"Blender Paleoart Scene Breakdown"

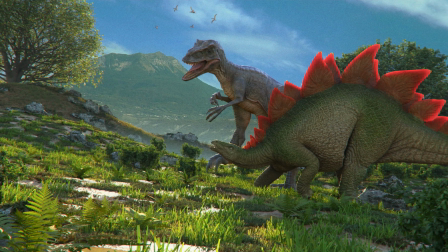0s
Alright guys, welcome back to another video. Today I'm going to show you how I made this scene.
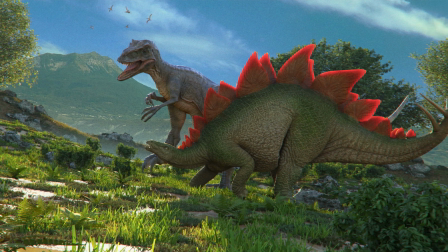5s
So basically I'm just going to run you through, make a breakdown of the scene.
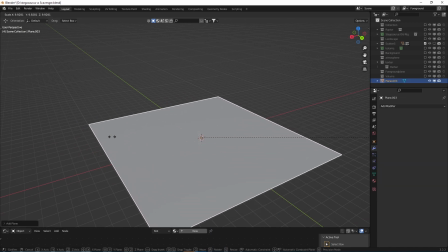9s
So first of all, I just created a plane, scaled it up, applied the scale, created noise texture, cloud noise texture,
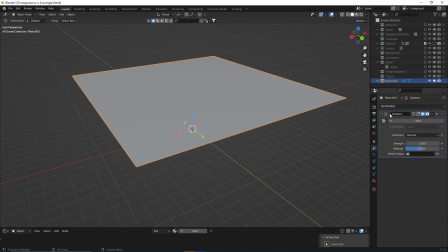17s
subdivided the plane by 50 times. Then I added a displace modifier with the cloud texture, turned down the strength a bit.
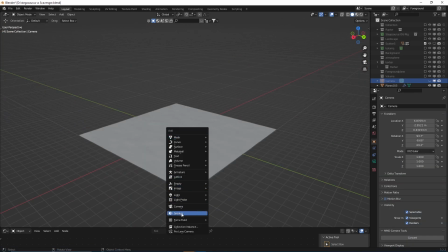27s
Then I created the camera and positioned it as I liked.
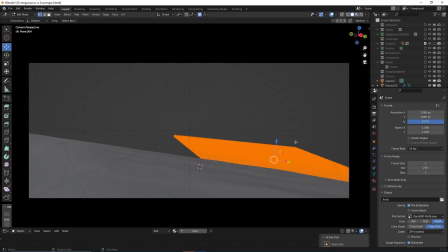32s
And then I just copied the base plane and did some proportional editing on that, so it kinda looks like a small hill.
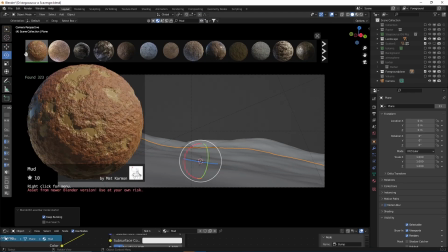39s
So once I was finished with creating the terrain, I just added a mud texture from Blender Kit. For the lighting, I used the Natasha sky texture to create the light. Well, that's pretty bright, but that's gonna change afterwards.
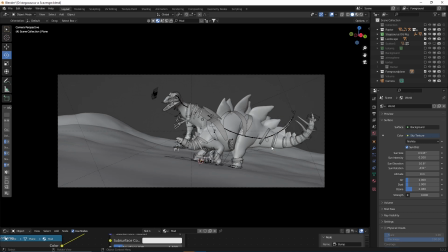51s
Then I placed in my dinosaurs, and now let's take a look at it again.
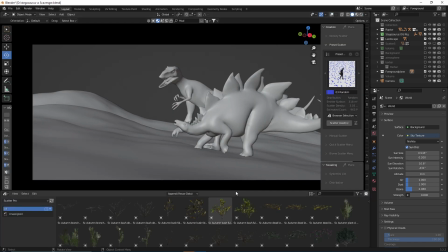58s
Again, this is gonna change afterwards, but it's quite bright. So then I used an add-on called Scatter 5 to scatter around my vegetation, and it's just so perfect.
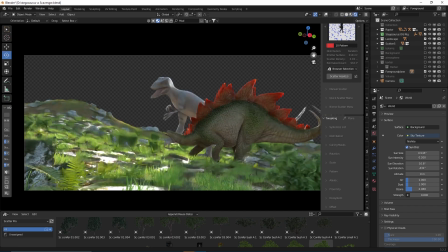67s
It just works with one click. There you go, just right. So since the background is quite empty, I went to a website called pexels.com and got me a sky background,
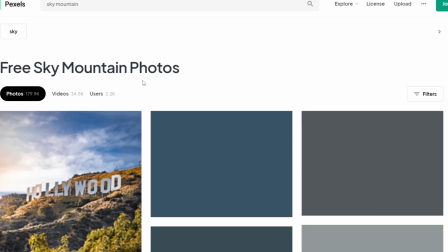76s
sky mountain image that I just, you know, use as the sky in the background.
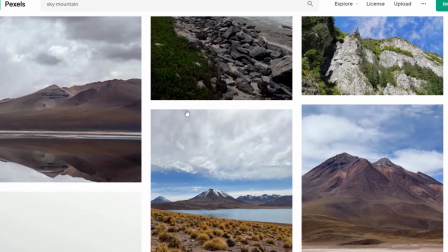80s
Since I'm using the Natasha sky texture, that kind of doesn't create a good looking sky, so I went with that.
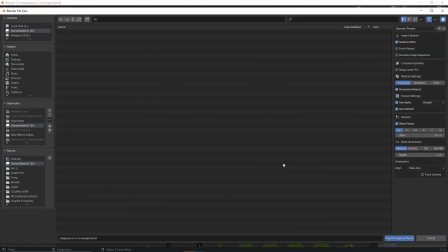85s
I just imported it using the images planes add-on. There we go, import it, there we go, we imported, I positioned it, and then I did some changes to the nodes.
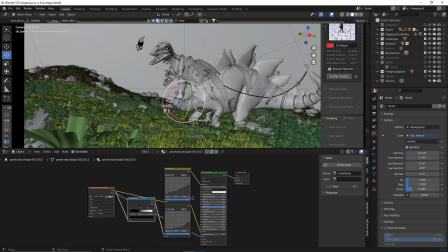94s
I plugged in the texture to the emission map, to the emissions, so you know, it kind of gives that light, it kind of emits, and then I just did some color correction with some RGB curves on the color and on the emission. What I also did is I went to the objects panel and then I just turned off the shadow and ray visibility, so you know, it doesn't cast a shadow over a scene. So let's take a look at it.
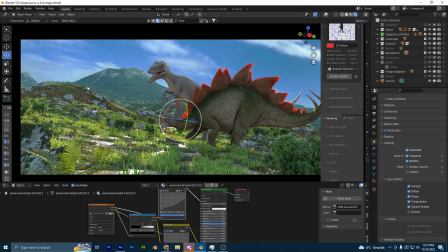118s
Looks amazing. But if we take a look at the sides, those kind of feel empty, so I just wanted to add some more vegetation for that. For that I used the botanic add-on. Real nice add-on, has a good amazing tree package.
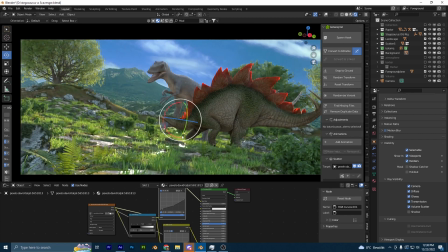131s
Just with one click the trees are there, and voila. So now if we take a look at the background, we can't separate the foreground and the background. So what I did for that, I created some atmospheric planes, and those are just some nodes I plugged in.
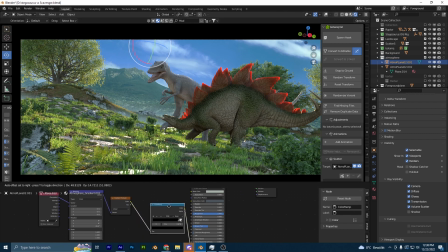147s
There you go, I plugged in a color ramp to noise texture, and then I could just added the height of this noise,
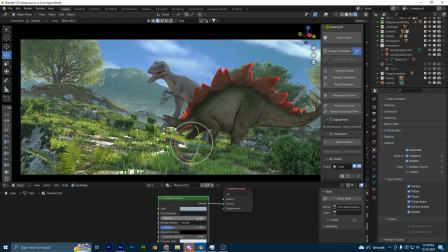155s
and also added a principal volume with 0.001 strength, and changed the color to a bluish looking color, so you know, we kind of get that impression. So if we take a look in the upper sky background there, it's quite empty, so what I did, I just placed some more flying dinosaurs there.
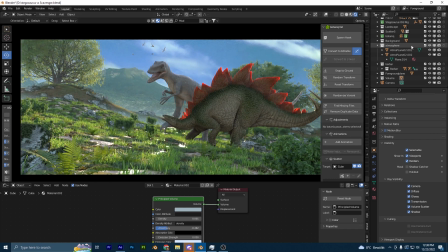171s
I forgot the name of those, but yeah, flying dinosaurs. We're done creating our scene.
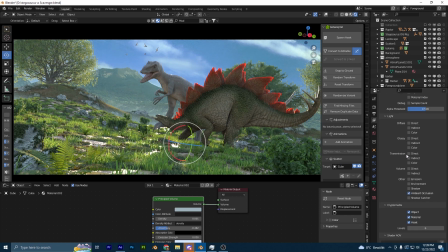175s
I just enabled some render layers, some CTAP, some mist, ambient occlusion, and all the crypto mats.
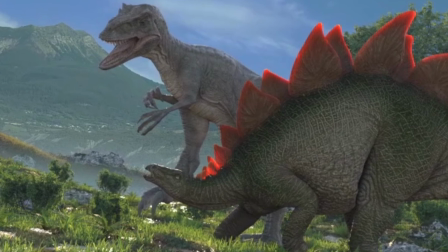180s
And if we take a look at the Blender render, it kind of looks real flat, so we got to fix that up in compositing.
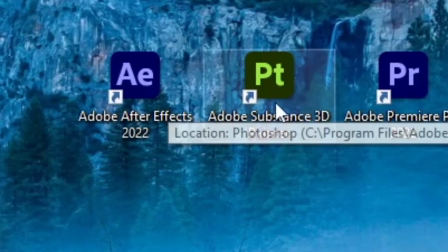186s
So of course I went with my favorite compositing software. Yeah, I'm one of those users.
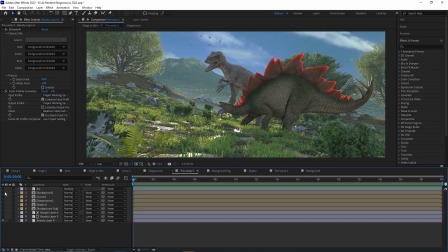191s
I don't use Photoshop to composite. So now we're in After Effects. First of all, I just applied the ambient occlusion to the scene.
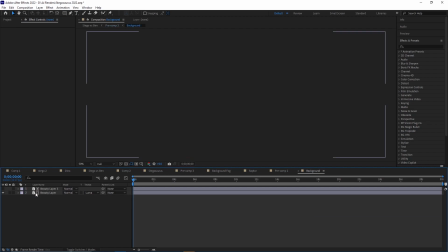199s
Then I used the crypto mats to separate the background from the foreground, so I can do some separate color grading on that part.
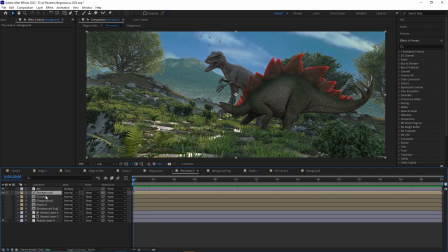208s
So there you go, did some contrast, some saturation to it. I also did the same thing to the foreground.
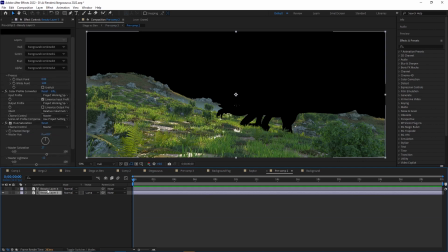213s
As you can see here, it's way more saturated. I added some saturation and contrast to that too.
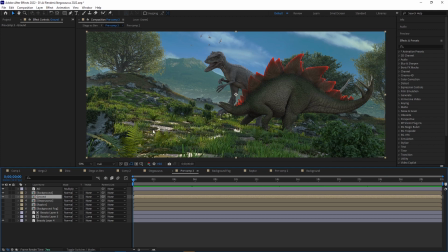218s
Let's enable that, there we go. I also did the same thing to the Stegosaurus, you know, added a bit more contrast, some shadow saturation, and I repeated the same thing with the raptor. And I think the raptor is the most viable part here, because you can see how much compositing changes look.
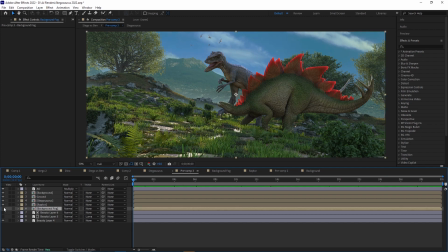236s
Also did the same thing with the fog. You kind of see it, but it doesn't do much.
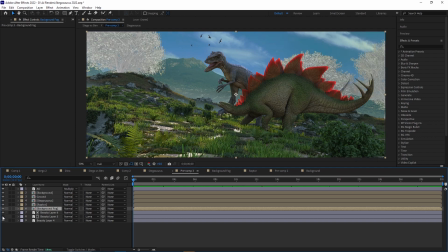240s
And I did the same thing with the trees here by using the crypto mats.